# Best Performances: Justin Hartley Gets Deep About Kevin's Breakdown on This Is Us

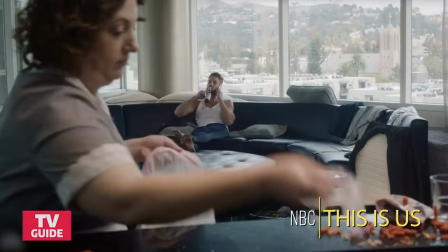[0:00] You guys want to honor Kevin Pearson? Let's honor him.
In episode number one, we see him kind of hit rock bottom.
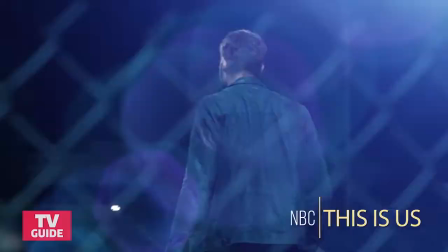[0:07]
He's trying to figure himself out, and he's kind of doing a poor job of it. He's struggling in every way, shape, and form.
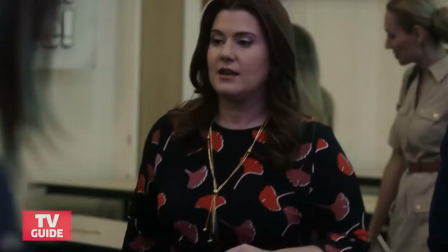[0:13]
He's developed this substance abuse problem. He's suffering from depression. Kevin is this guy that's kind of in a crowded room, and he's completely alone.
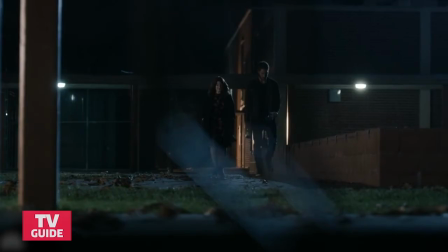[0:21]
For me, it wasn't so much about the inebriation as much as it was about the pain. And he's self-medicating.
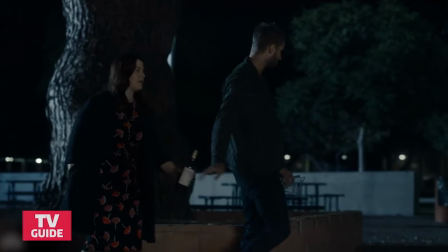[0:27]
So he's coming off of these drugs, and he's got to find a way to try to feel better.
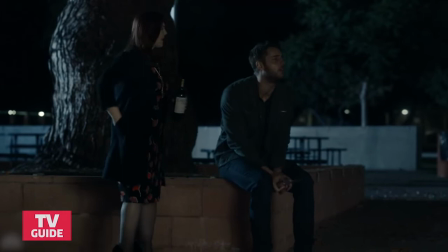[0:32]
And I just saw him as searching so hard to find answers and open to listening, but no one was willing to accept that this guy actually needed help. I mean, if I sit and think about it, I'll get emotional. To think that someone is in that place of need, and yet as loud as they can scream, they still have no voice because no one's really listening to what the hell is actually going on.
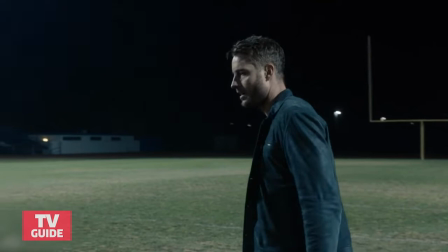[0:54] He's got a man open, wide open. He sees his entire future.
I remember getting myself in a place sort of mentally and what if this guy could have one more conversation with his dad?
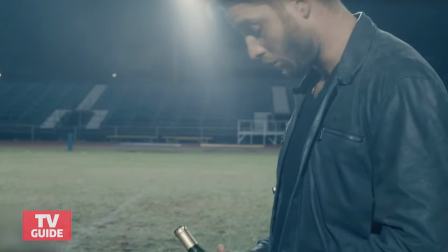[1:03]
And I remember thinking this, I believe that if Jack was there, if his dad was there, if he could have one more conversation with him that lasted more than 10 seconds, he could probably make it all better. That space in between what that could have been, what it should have been, and what it is, is where I kind of operated.
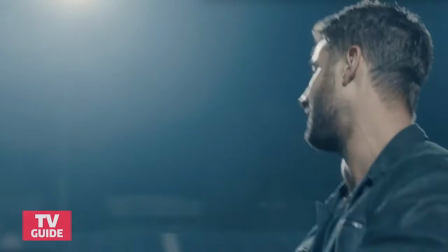[1:18]
So I didn't look at it as kind of me just talking to no one, I looked at it as him talking to one very specific person. And it's exhausting and it's emotional, but I feel like that's where it needed to be. No more, no less.
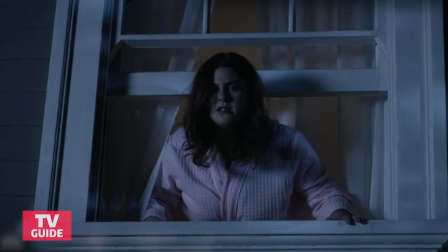[1:30] That necklace belonged to my father, okay?
I do this thing where I just listen to the words that people are saying to me when I'm in a scene.
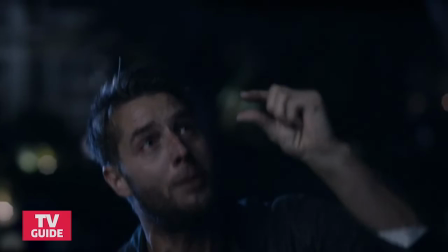[1:37]
And you listen to the words that are coming out of your mouth and what you're trying to get and what you really don't have. And what it represents, this necklace.
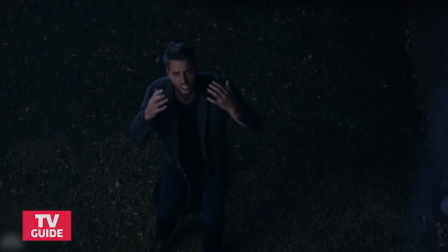[1:43]
That was his dad, right? If you just think about that, it's the saddest thing in the world.
I'm in pain out here!
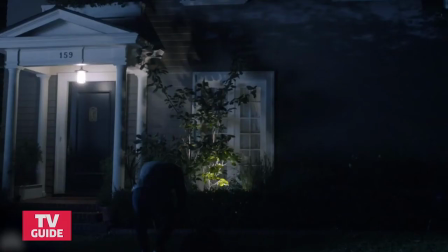[1:49]
Ken Olin and our team of camera operators and our DP figure out a way to create a space for you to just kind of do your thing.
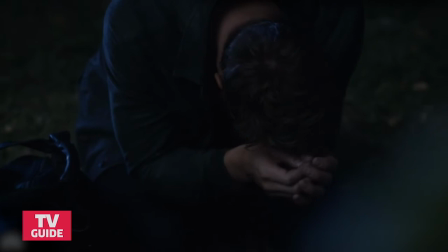[1:56]
You don't have to think about the camera. You don't have to think about the framing or the lighting or anything. You just kind of know if you're in this space here, kind of do your thing and then we'll figure it out. The major reason I think this episode is so important is because there are people out there, really good people, that are going through this very real difficult thing.
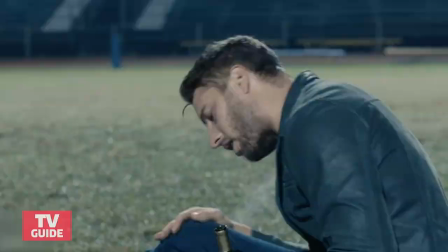[2:13]
Drug addiction, mental illness, depression. These are things, when I read this episode, this was something that was sort of bigger than just the show. I wanted it to be real and honest, so.